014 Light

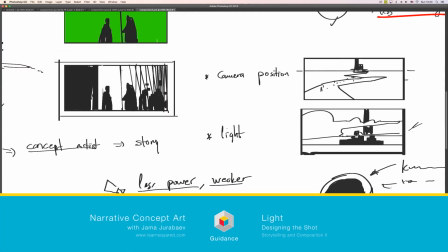(0:00)
Okay, and we have our last and probably the most important compositional element, light.
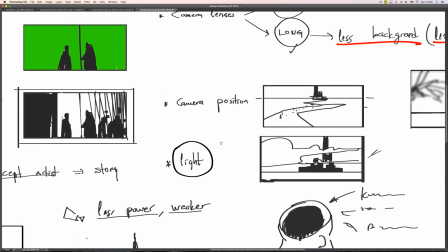(0:08)
Light is the beast, guys. You can have a little bit of like sloppy knowledge of camera lenses and camera position,
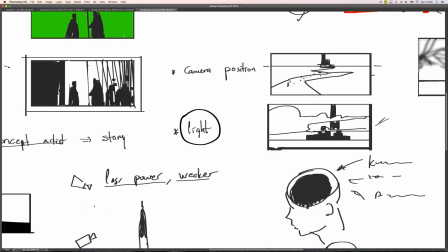(0:16)
but if you don't understand how to play with the light, you're losing a lot.
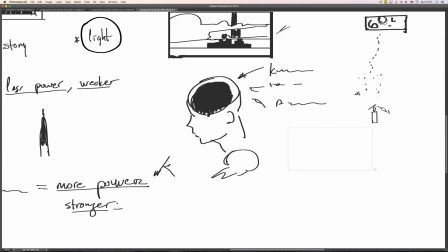(0:22)
Because light basically is everything. Whenever you have a black composition with no light, there is no story, right?
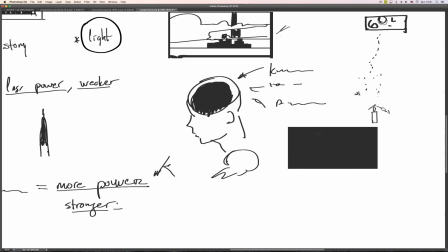(0:31)
But once you put a light in it, you start seeing stories.
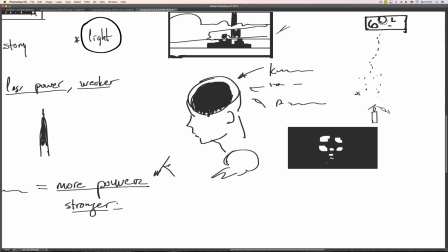So if you know how to play with light, know how to use those tricks, you can dramatically improve your storytelling.
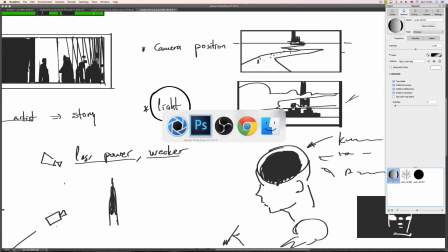(1:00)
So let's jump straight into my 3D template that I made for you.
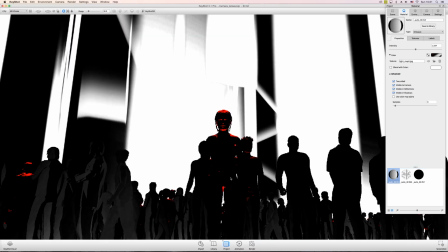(1:06)
And it's very simple. Actually, there is no physical light in this scene. Everything is just a texture.
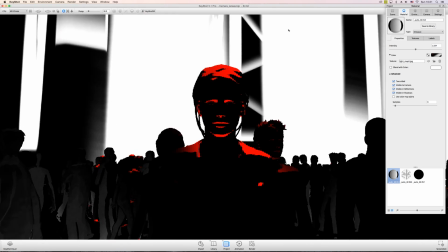(1:11)
That's why it looks very graphic. So having this light setup,
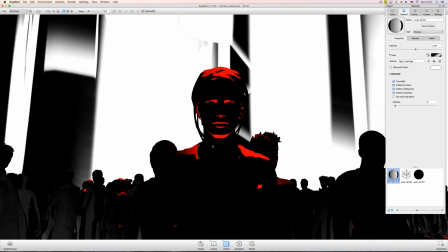(1:16)
it kind of everything screams this girl is a main character because she's got a lot of contrast.
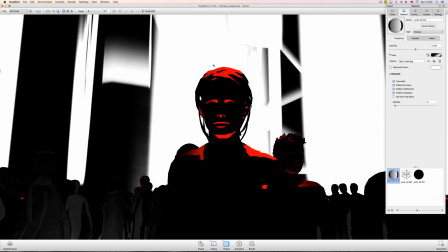(1:24)
She's black silhouetted against white. She also have a single color kind of the biggest spot in the frame.
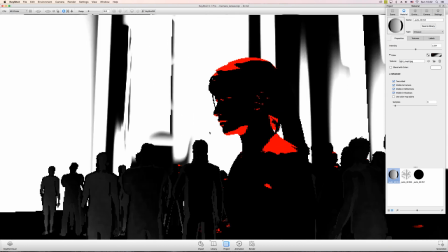(1:32)
That's why everything in this frame makes her as a main character.
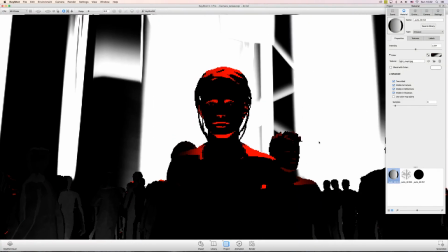(1:38)
But let's see if we can change this setup just by changing our light. And once again, it's not a physical light. It's basically this color map painted and projected on this geometry. So that's why I like this method. It's just so instant, you don't need to wait for anything.
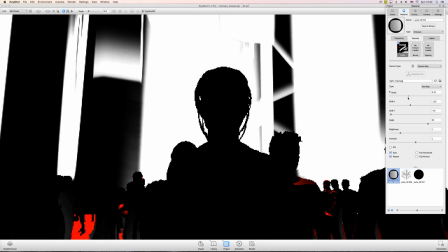(1:59)
And let's just start scrolling this map, like changing different things. And as I slide across, you can see how many things they start changing.
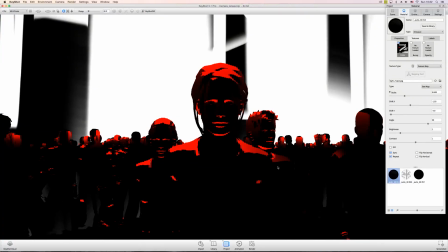(2:11)
Like for example, she was a unique person with only red color, but now, like for example, this is a completely different story.
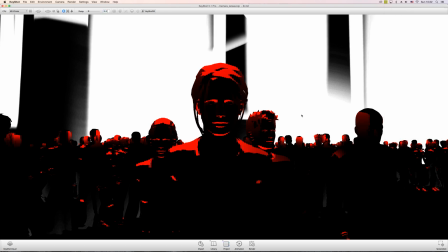(2:20)
It is the same setting, the same amount of people, but just because I changed the light, now it became this frame, and this story is not about her, but about everything in this frame.
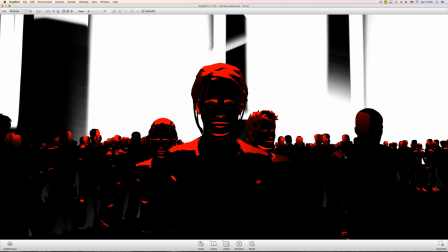(2:35)
These could be people like from a same clan, or these could be people that are just about to departure somewhere and everybody looks the same, they have a uniform.
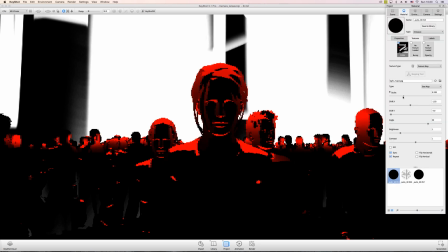(2:51)
Let's just keep sliding this texture and see what we can get.
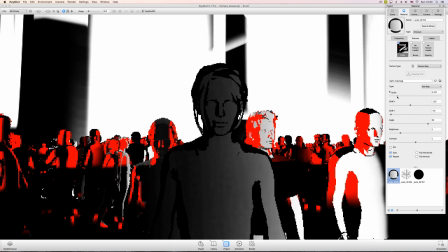Like as I move, everything changes, the composition changes.
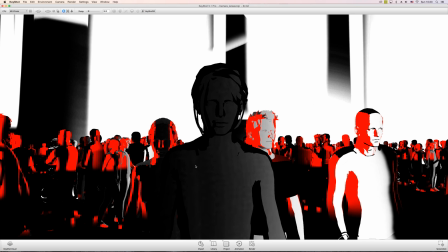(3:08)
Like it's not more about this girl because she doesn't have the strongest contrast, even though she's the biggest in the frame. Now it's probably about this guy because he has a lot of contrast, you know? Like, or these two guys, you know?
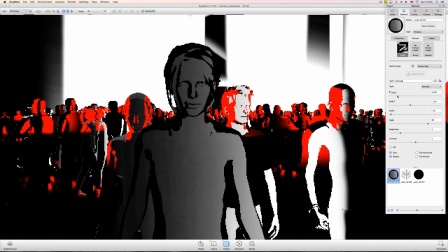(3:25)
Let's just keep sliding and see what we can end up with.
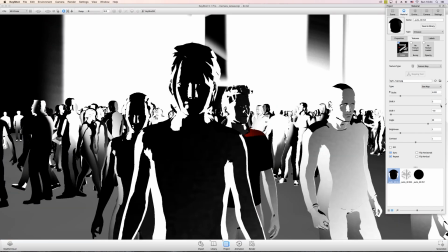(3:33)
Or maybe shifting the texture as well. So now you see it's a completely different lighting setup.
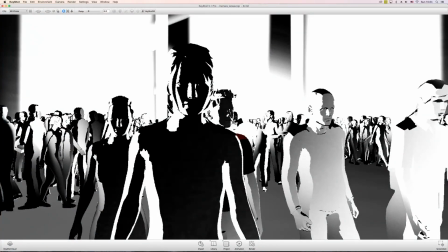(3:40)
Even though it's not a real light, it just changes everything. Now it's more like you can travel along the frame, you can look here and then go deeper there, look at this guy, look at these people.
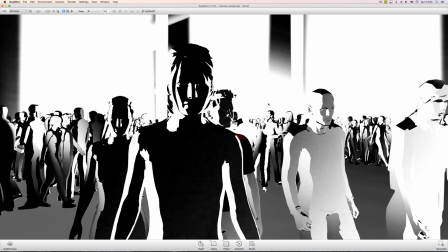(3:53)
So within one picture, you start seeing more and more stories just by manipulating that light.
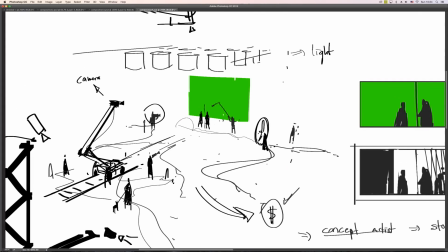(4:00)
That's why when you are on set, there is a huge group of people who are responsible for lighting on the stage.